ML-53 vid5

Montage in Hollywood. In Hollywood movies, montage has come to be defined as a way to succinctly deliver or sum up a lot of information and can be used to inform, entice, amuse, and always to advance the story. Right from the early 30s, montage was used in Hollywood films to condense the time of transportation across long distances.
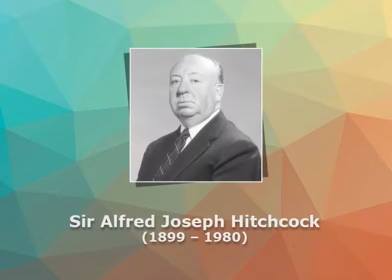0:23 Fascinated by Lev Kuleshov and the Soviet montage theory, Alfred Hitchcock adapted the theory to create montages that progressed his story.
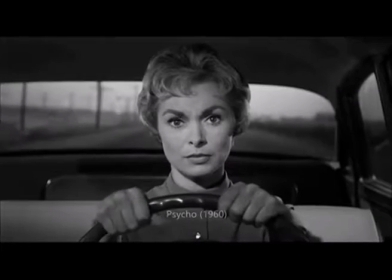0:32 In Psycho, he combined footages of Janet Leigh driving deteriorating road
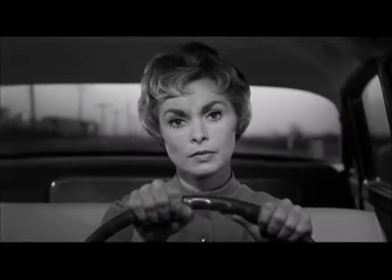0:37 conditions through the day into night and audio from events that happened prior in time.
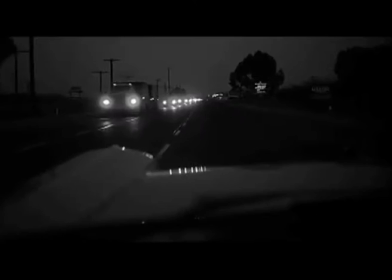0:43 In 3 minutes, he condensed an incredible amount of story to set up the film for the audience.
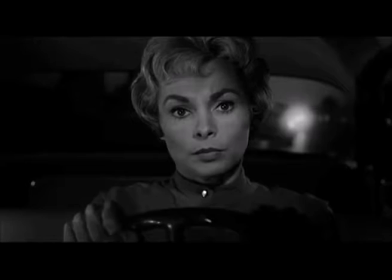0:48 Cassidy, I told you, all that cash.
In 1970s,
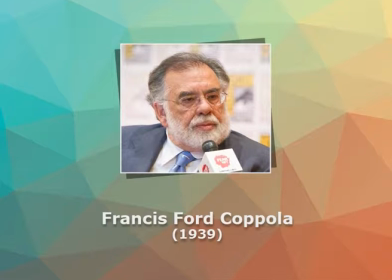0:53 Francis Ford Coppola used montages to signify a mafia film's violent rise to power in his classic Godfather.
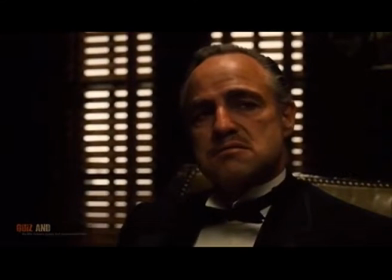1:01 What is that? That I cannot do. I'll give you anything you ask.
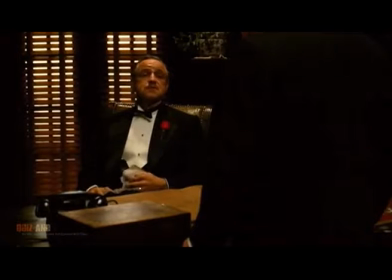1:09 We've known each other many years, but this is the first time you ever came to me for counsel, for help.
Invisible editing. The dominant system of editing handed down from the Hollywood tradition is known as continuity editing. Here the cuts are invisible to produce a seamless visual and narrative experience.
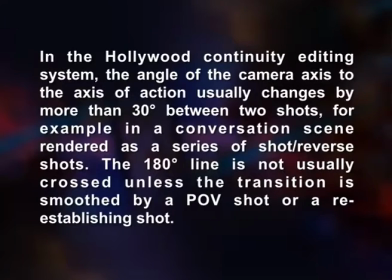1:28 In the Hollywood continuity editing system, the angle of the camera axis to the axis of action usually changes more than 30 degrees between two shots. For example, in a conversation scene rendered as a series of shots or reverse shots,
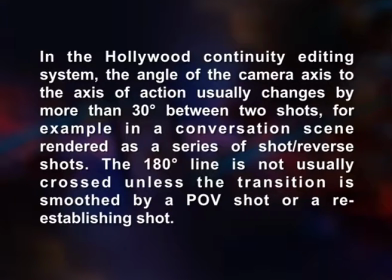1:42 the 180-degree line is not usually crossed unless the transition is smoothened by a point of view shot or a re-establishing shot. In the basics of invisible editing, it is better for the cuts to be transparent, that is, they must go unnoticed by the average viewer. In making any cut or transition from one shot to another, there is a risk of breaking audience concentration and subtly pulling attention away from the story or subject matter. When cuts or transitions are motivated by the content they are watching, they go unnoticed. For example, if someone glances to one side during a dramatic scene on screen, we can use that as a motivation to cut to whatever has caught the actor's attention. If we hear a door open or someone calls out from off camera, we generally expect to show a shot of whoever it is. If someone picks up a strange object to examine it, it's natural to cut to an insert shot of the object. If cuts are prompted by action, that action will divert attention from the physical cut, making the transition more fluid. Small jump cuts are also less noticeable because viewers are caught up in the action. If a man is getting out of a chair, you can cut at the midpoint of the action. In this case, some of the action will be included in both shots. In cutting, keep the 30-degree rule in mind. Editing for single camera production requires a great attention to detail. Not only should the relative position of feet or hands in both shots match, but also the general energy level of voices and movements. There is also the need to make sure nothing like hair, clothing, or the placement of props has changed in the scene, and that the actor is doing the exact same thing in exactly the same way in both shots. An editor can use distractions in the scene to cover up slight mismatches in actions that inevitably arise in single camera production.
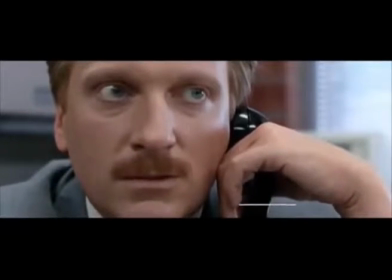3:36 An editor knows that when someone in a scene is talking, attention is generally focused on the person's mouth or eyes,
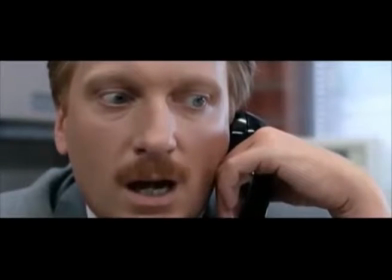3:43 and a viewer will tend to miss inconsistencies in other parts of the scene. Or as we have seen, scenes can be added to divert attention.
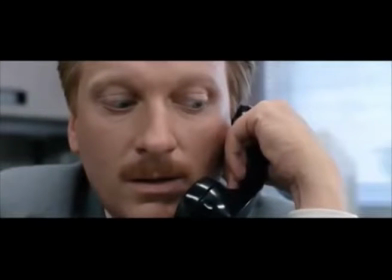3:51 Remember the role that insert shots and cutaways can play in covering up jump cuts. Coming back to montages, the message inherent to some montage could be replaced by simple text cards.
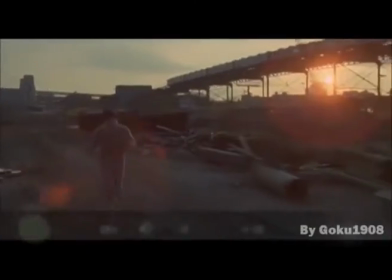4:03 However, this alternative is far less exciting and stimulating, not to say far less cinematic.